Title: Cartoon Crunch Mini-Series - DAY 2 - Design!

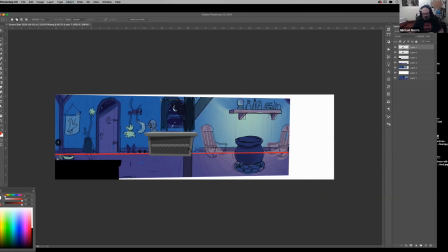(31:45)
Something to think about in these foreground elements as well is like things like piles of books or like like a jar with some creepy stuff in it or yeah yeah exactly we were thinking like uh have them like sort of warp distorted like beakers and uh potion bottles and stuff but then that's
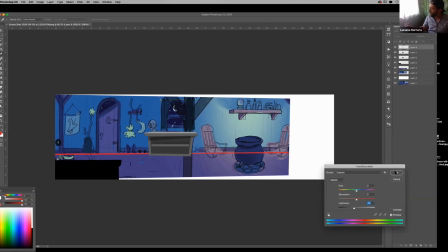(32:06)
the other part about it that they're in the foreground so you don't have to go crazy and draw the whole shape you can just just let and it gives you enough information you know and it actually brings in the audience a little bit more because it makes them go like what is that so you know like you're kind of inviting them inside or into your thing. So I don't know if we need to have those there, but
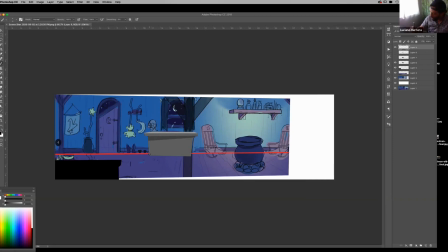(32:29)
the thing that I like is that since you have so much line, then you can come in inside of anything. But also like giving line different weights to
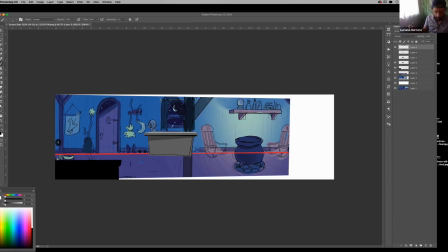(32:46)
to help you give a little bit of a variation on your drawing.
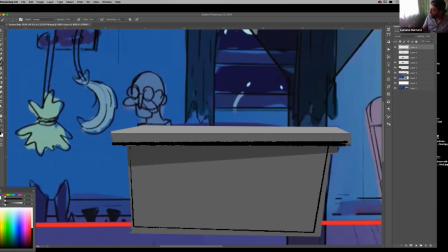(32:53)
Sorry, it's so pixelated. And then like also like see how right now I'm using the shift button and it's kind of a clutch sometimes and then
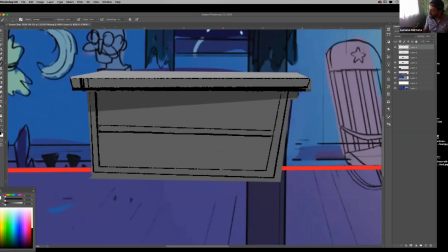(33:06)
coming in back and like putting a little bit of like hand drawn on top will add a lot of character to what you're trying to do.
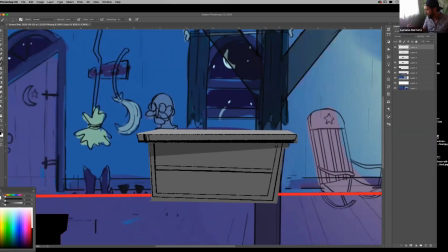(33:17)
You can disagree or you can agree with me but everybody has his own preferences. So I like the idea that if you put your characters on top of this also like you don't have to go fully black with the lines.
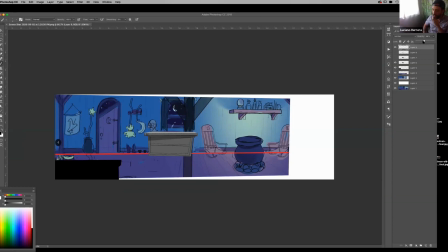(33:36)
I will kind of either colorize or bring the lines a lot of it down so that they're not really taking over everything some of what you're doing has actually reminded me quite a bit of uh the development art and stuff from
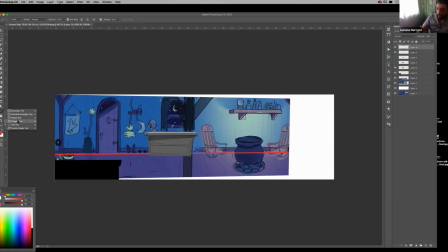(33:52)
101 dalmatians yes oh that's that's a great reference yeah that would be amazing but see like your perspective is lower now um you don't necessarily have to be a slave to the perspective especially because of the type of style that you guys are doing so i will say that in every part of
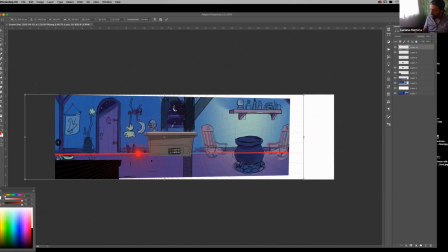(34:12)
the room i will kind of like keep the perspective like this is the perspective for here and then might change the perspective a little bit for there so like it doesn't because like as you're getting
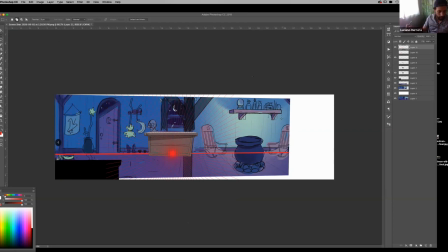(34:31)
so far out into the room like your perspective over here is going to be so so distorted you know um like
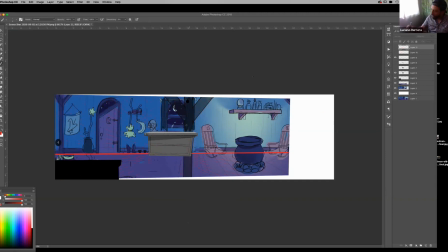(34:45)
this this foreign element is great um i really like this thing this front thing especially if you're gonna be parallaxing are you guys gonna be doing that yeah that's awesome yeah i think a little spider in or something that's awesome yeah yeah yeah Yeah,
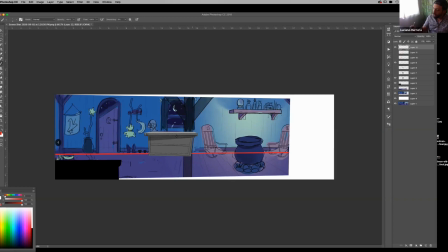(35:04)
totally. So for example, like using, so I like to group things together. So it creates like, so you have one element here, one element here, one element here. It's like they're repeating. I like grouping things together and giving space to having positive and negative spaces and grouping them together. So like, for example, like, and the shoes kind
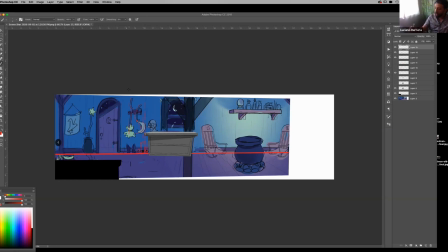(35:35)
of together in one section, creating this open space here. Okay, this is a choice here, the door. I like it. This is cool. I haven't seen that.
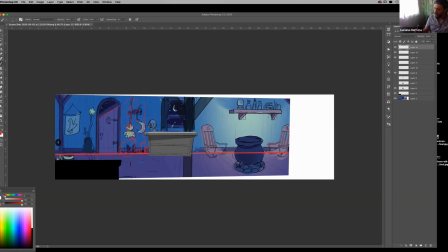(35:52)
So making this space open all here. so then you can have this page right next to the door and it's not so repetitive does that make sense yeah totally um same with the the banner maybe if
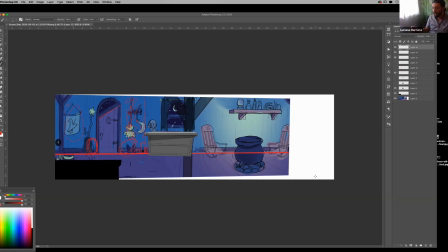(36:08)
you want to move it this way or something it's just uh this should be like almost like a musical rhythm to what you're doing um And see here, like, they're all like about the same size and the same separation.
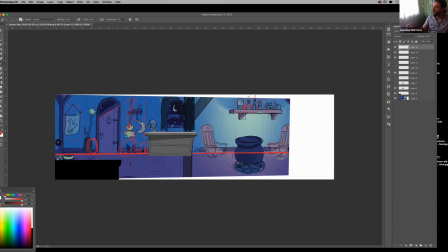(36:25)
I've like grabbed three of them and clumped them together and then maybe two of them and put them together and maybe leave them a little bit of space. I think that will help a lot on the composition. You're doing that already with the storytelling with the two items that is all theirs. but like what does this space say who
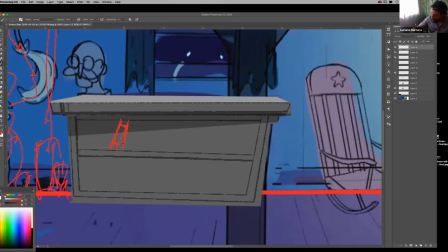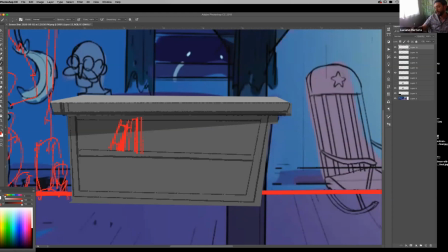(37:07)
came up with this story it was actually a collaboration so I had an idea for for this story but instead of the husband was actually a
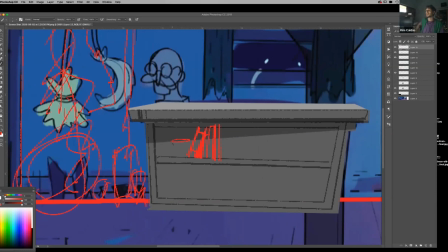(37:19)
she was casting a cat but she was like really nasty
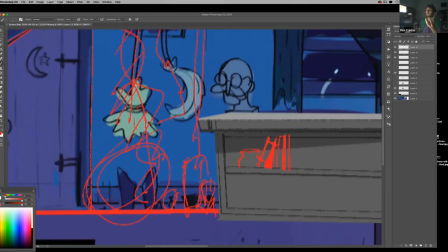(37:25)
and was just like a cute cat but after the cat the the spell works she would
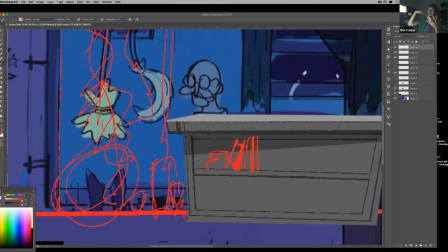(37:31)
kill the cat and it will become a ghost and then will be her ghost mascot but it was a bit more a bit to for the group and i don't know who who came up with the wizard i don't remember actually the wizard husband
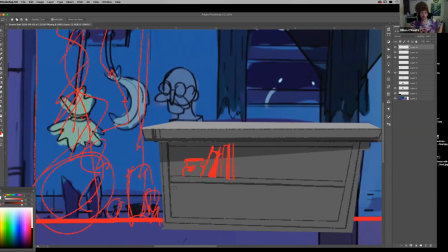(37:49)
not exactly sure i don't know if it was one of us or if it was all yeah he just came right that's another cool thing about this project like sometimes ideas just come with us like someone saying a thing and the other one oh yeah so we could do like this way and then we go for that and and then on and on but
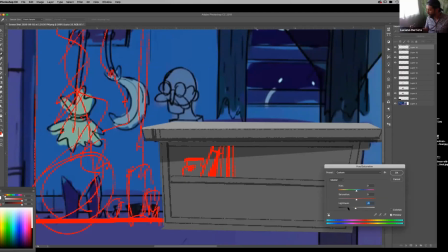(38:10)
it's a really collaborative story for sure so like you can use the line itself or the drawing itself
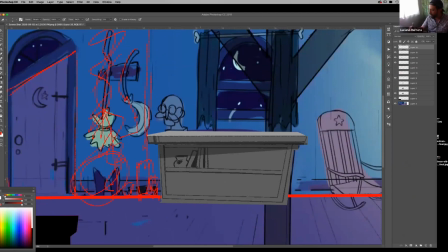(38:30)
to say a lot without having to go back in there and draw everything i really do hope you keep that element and you parallax it for
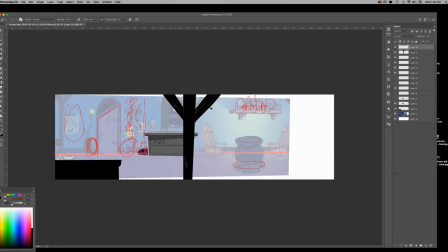(38:41)
sure um but let's give it a little bit of all right we're gonna invite team west back And then we're going to break Because you guys have lots to do today After this And we'll Say goodbye to our Wonderful guest mentor today Luciano Herrera Alright you guys A warm thank you to Luciano For coming and helping us out I hope you guys got a lot out of it Luciano is a wealth of knowledge And any last questions Before we say goodbye And send you guys back to work